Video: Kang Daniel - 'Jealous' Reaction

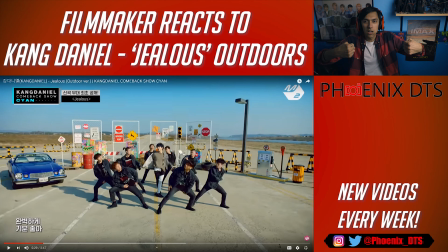4:30 A gimbal, where they just hold the camera around, it's like stabilized and they can go in and out and just move with the dancers and really get in there.
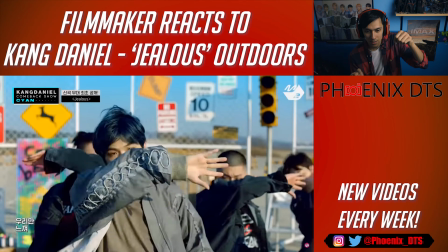4:43 And they can turn it just like they're doing right here.
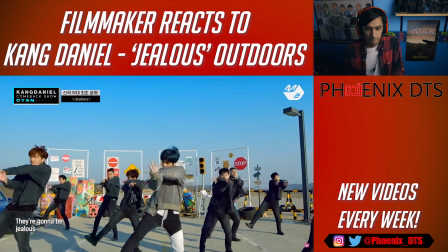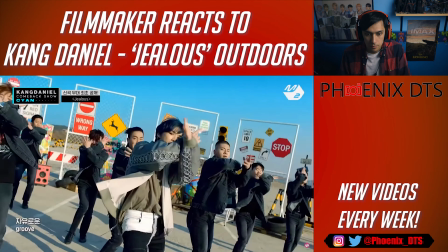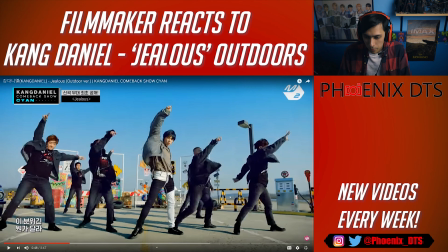4:56 So like all these guys are in focus and we got some depth of the field because of how blurry like super far background is, but I'd say the entire set's in focus. And This lighting is still pretty soft despite having those harsh shadows, so I don't know if they're using direct sunlight or if they're blocking something off, like, or have the silk to like kind of diffuse it.
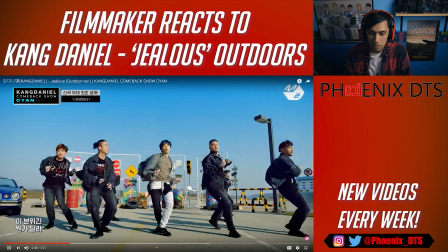5:15 Hard to tell.
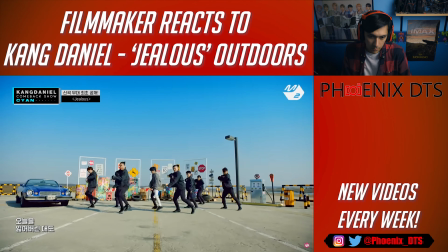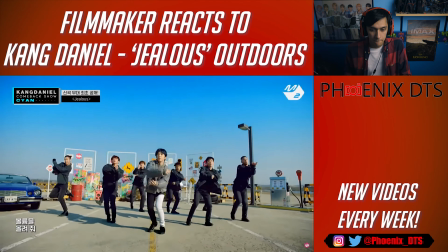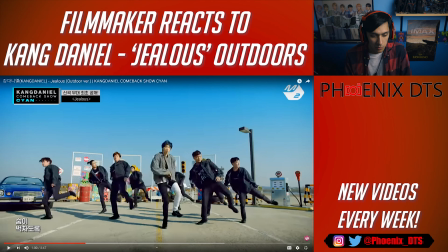5:26 Ooh, I like that little bob that the drone did. And we got like some practical props here, and this looks like a real live airport. This reminds me of Fly by GOT7, kind of just shooting in this like airport airstrip place.
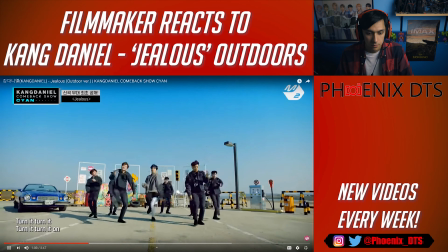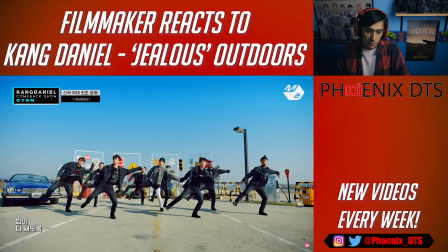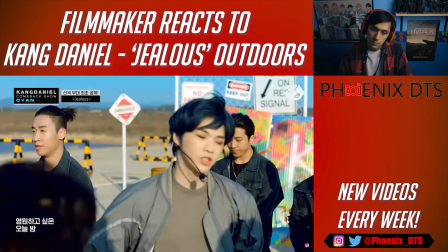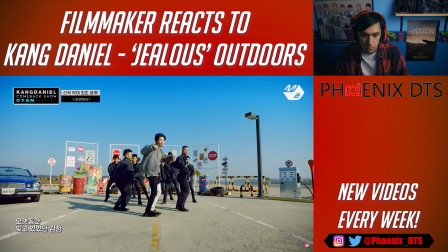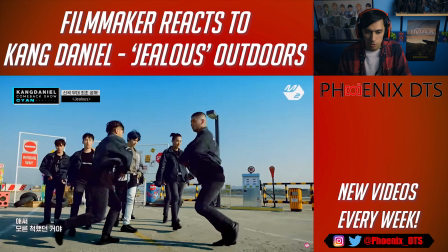6:00 Not that many super close-ups in here.
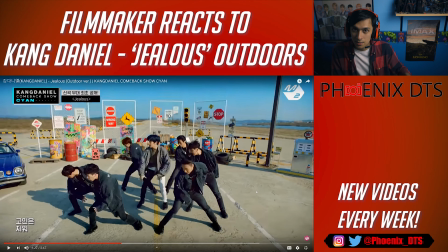6:07 And you can tell like they're all using wide lenses here because you can see the vastness of everything. You can see all the way back here into the atmosphere. It's not like compressed where you can only see a tiny lane.
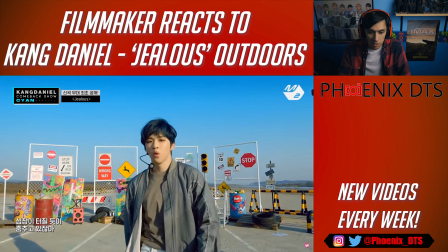6:18 So even when it goes closer to them, like right here, you still see everything going on in the background.
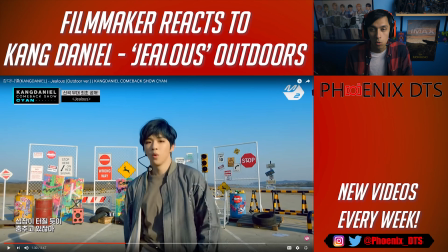6:23 So wide lens the whole time, which is what I'm using right now.
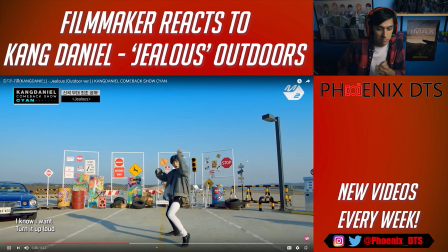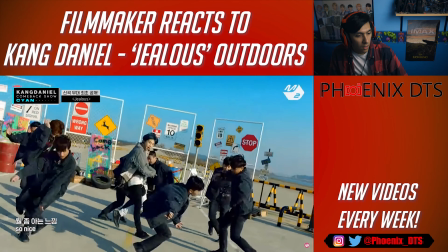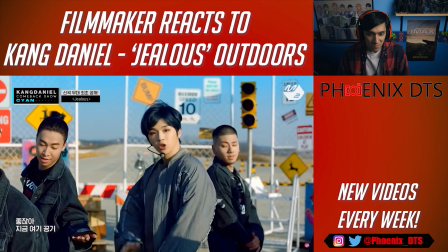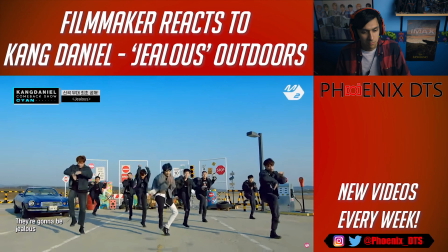6:44 There. Oh. We had a little break there.
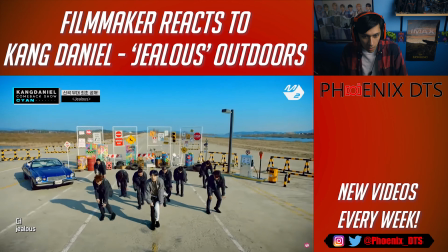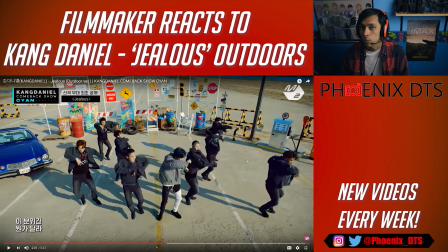6:57 I do notice though that the album, the mini album I should say, is called Cyan.
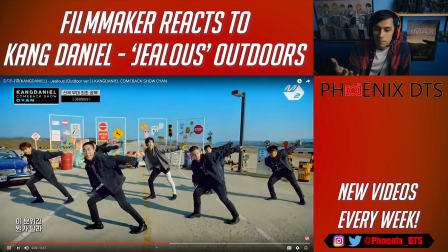7:02 Color of his hair, and just look how much like the blues are so prevalent in the sky.
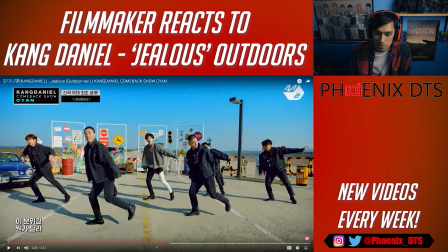7:11 I think that was intentional.
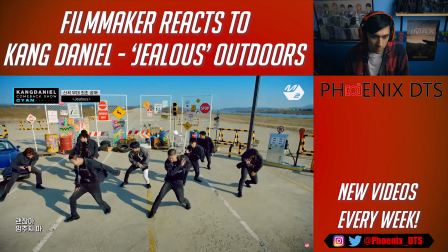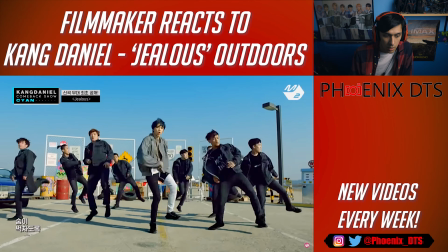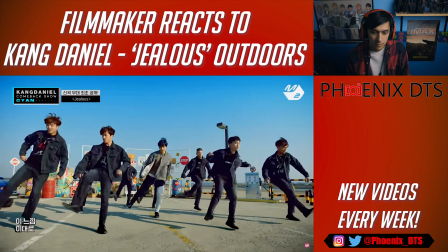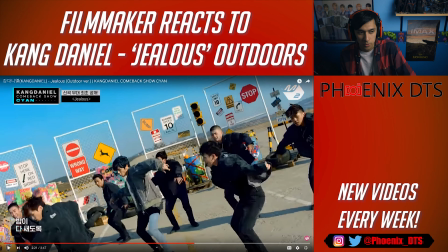7:30 Sorry there isn't more to cover here. Originally I didn't want to react to this because of this very reason, because it is just, it's like a live performance, and I don't like to react to live performances because there's nothing really to them from a filmmaking perspective.
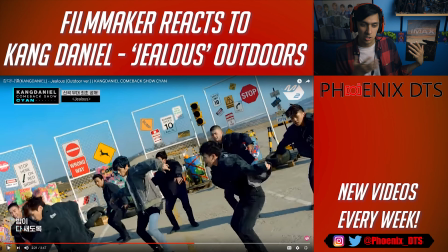7:45 It's just like, here we got some studio lights and then we're just gonna record, point a camera at something that's happening. That's pretty much what this is. This is the same thing, except this is outside, so I can talk about the outdoor lighting and that's pretty much it. There's not like filmmaking, editing, story stuff going on in here like there was, say, like a music video or a movie trailer.
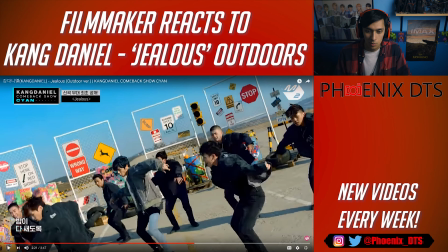8:04 But you guys really wanted me to check this out, so I am reacting to it as a fan too.
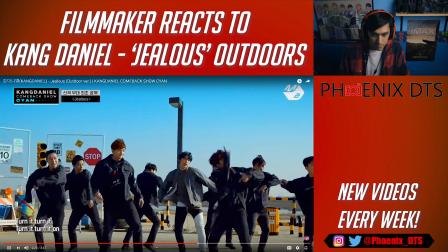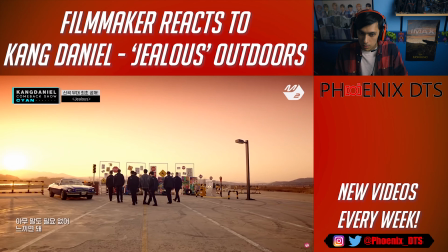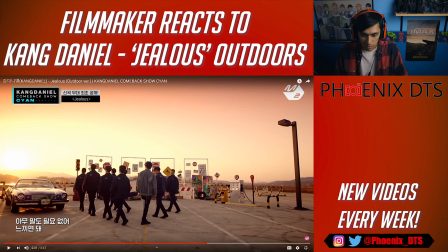8:19 That was a nice edit. I take it back. We have to run it back.
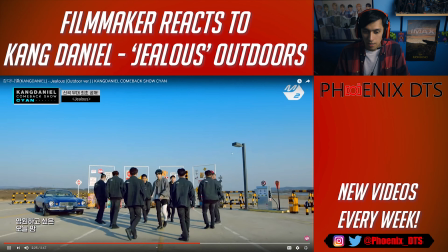8:27 Okay, so that was a cut. So I think they just color grade the sky here. They change the blues to be like pinks.
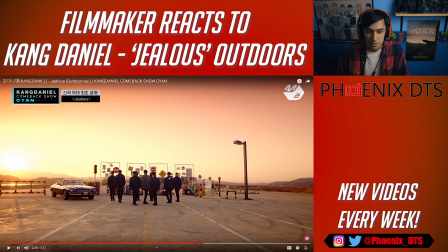8:33 And then boom, this is the same place, different time of day. So this is like sunrise.